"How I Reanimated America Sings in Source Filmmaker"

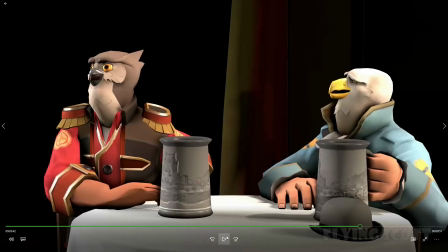[20:42]
And I believe I did the same with the sniper models, the spy models with the ravens, and I think I also did it
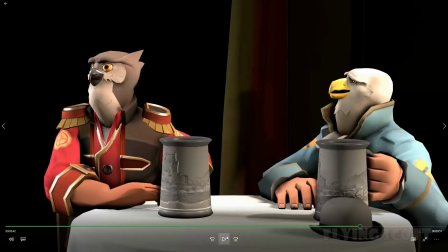[20:57]
with Sam at one point, but I can't for the life of me remember what scene that was. And now we move on to the most recent one, the one finished this year, Modern Times.
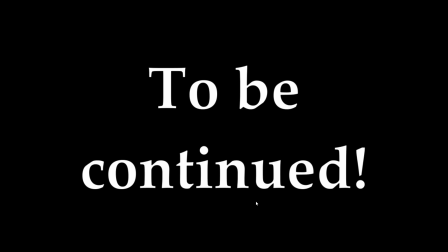[21:10]
Oh, how I improved. Okay, fun fact.
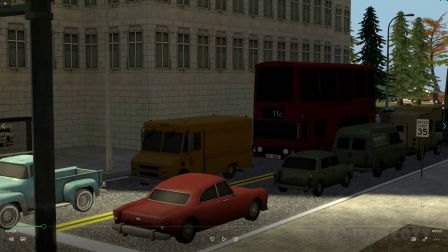[21:14]
The bus you can see in this shot was originally going to be one of the London prop pack buses. However, I thought it was very backwards that a video about America would have a typically English bus running around, so I eventually decided against it.
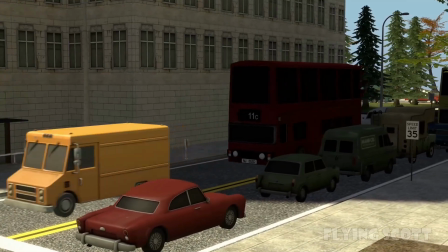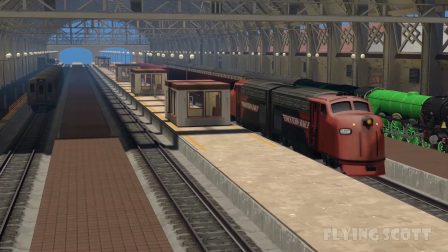[21:37]
Of course, couldn't have a Flying Scot video without Scotsman popping up, so there she is on the American tour.
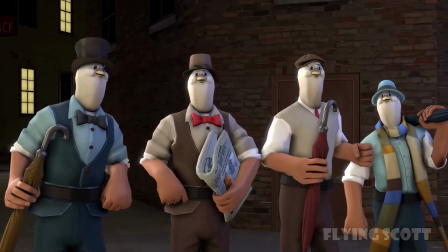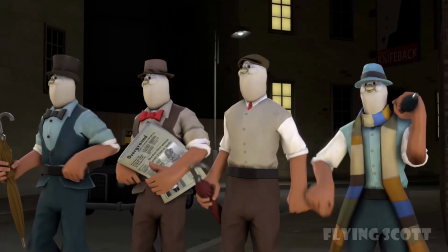[21:52]
For this one, I did try to make them all do basically the same dance,
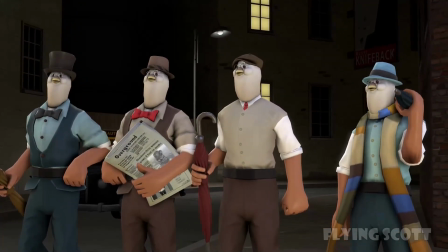[21:59]
but not as much where you could say like, oh, I copy-pasted it all.
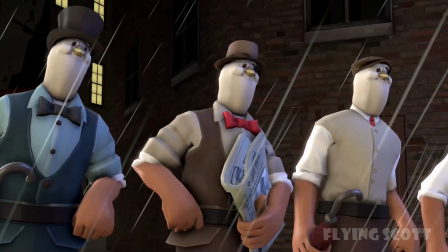[22:03]
Because also, very subtly, I increased the height of some of them.
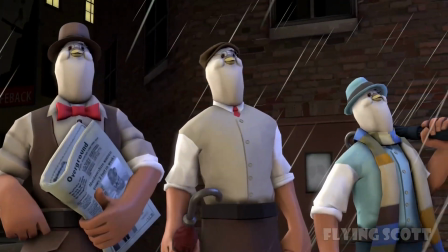[22:08]
Like the one with the flat cap of the umbrella is the tallest and the blue one is the shortest.
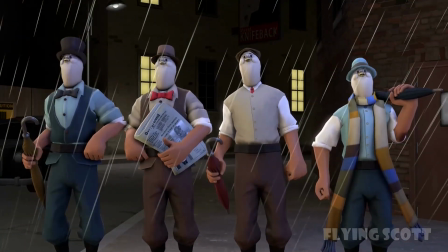[22:12]
So I couldn't copy-paste the animations directly. So that was all done manually.
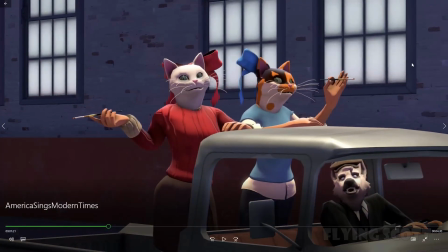[22:20]
And this shot also has a story to it. I ran out of animal heads to use. I have used every animal head that was not broken in the SFM files in this series of videos,
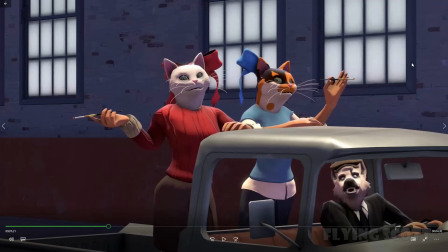[22:35]
but I couldn't find one that fit FemScout, and I looked for so long, and on the original attraction, this song is sung by 2 cats and 2 foxes.
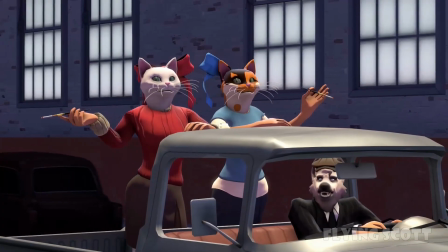[22:46]
And I realized that there was a cat model that was added with the end of the line pack.
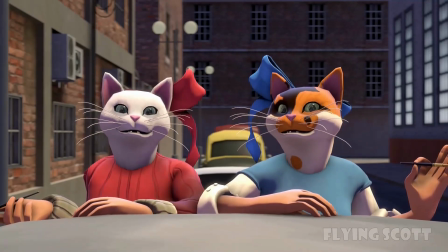[22:51]
So basically what you're looking at now is an actual cat where the actual body has been shrunken
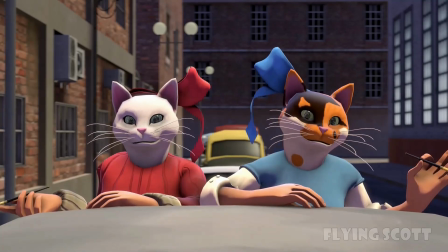[22:57]
down so to fit between FemScout's shoulders to have the cat look like it is an animal head.
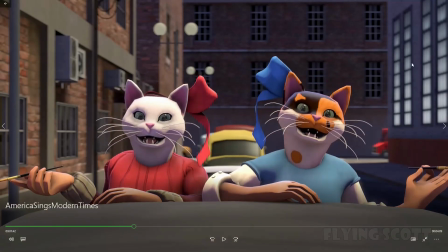[23:04]
However, because it then doesn't have the rig for the facial animation,
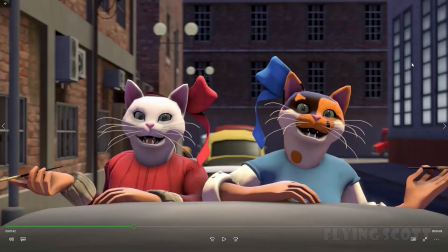[23:08]
it doesn't have any facial movements in it, all you're looking at now is the movement of the lower jaw. I just moved it up and down like loosely, like it was an actual animatronic.
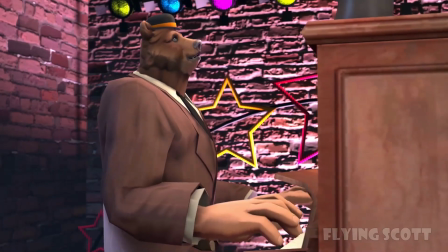[23:19]
Okay, so this one also has a story. I asked my brother, well, what hand does what on a piano?
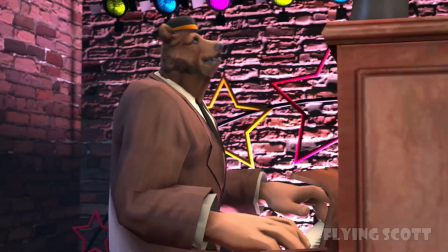[23:26]
Like, which hand does the low notes, which one does the high notes? And he gave me the answer the wrong way round.
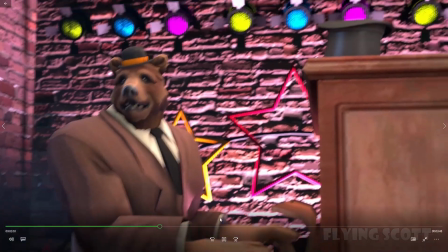[23:32]
So, now, the animation on Big Daddy's hands, in the attraction it was a pig and its name is literally Big Daddy,
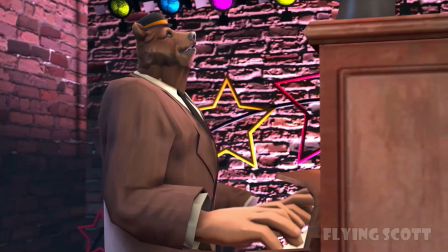[23:40]
looks a bit off because I literally had to copy-paste the movements
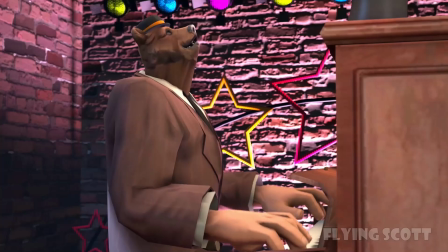[23:46]
of the hinges that I used for the hand movement in the IK rig form
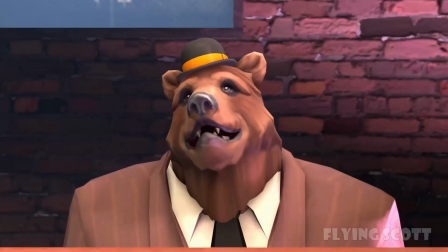[23:52]
onto the other hinge, which is why it doesn't look quite right.
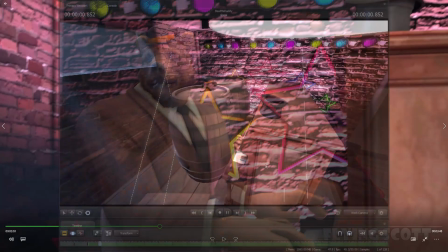[23:56]
And for hinge work, I always use a barrel model, because with a barrel you can tell when it is standing up straight.
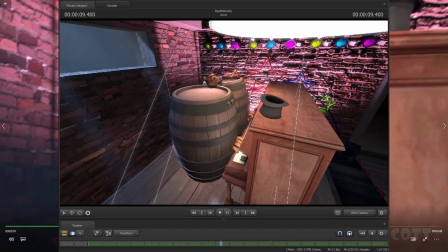[24:04]
So it's the easiest to rig to something, unrig, and then have it move of its own accord so that you have, in effect, a hinge.
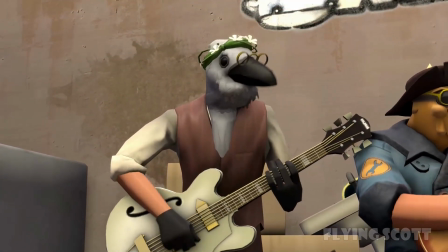[24:14] Roll my breakfast, 'cause I'm a hungry man. Now we're cooking.
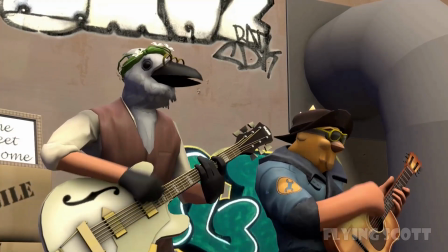[24:19] Let's shake.
And right here, that white raven is the most direct one-to-one
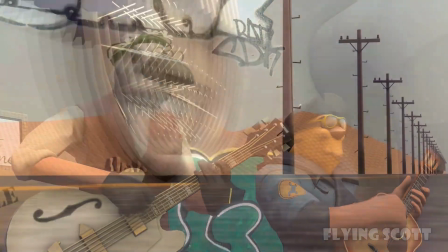[24:27]
comparison I could have made between the attraction and the animation, because the animatronic that sings that song looks exactly like that.
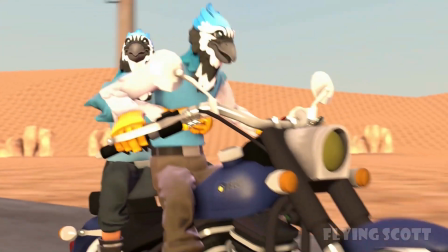[24:35] New York, in old Chicago town, in Hartford.
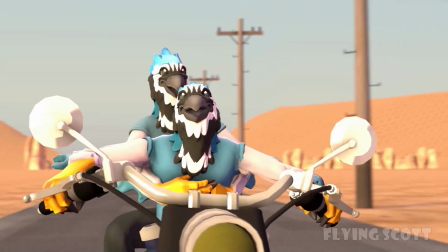[24:41]
Fun fact, this was one of the first scenes I animated for this animation. It wasn't the first, this chapter.
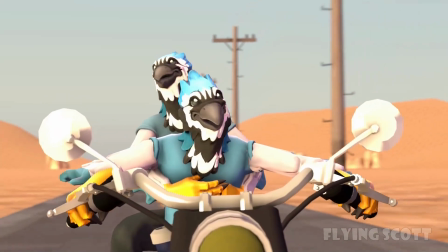[24:47]
It was not the first, but it was, I believe, the second.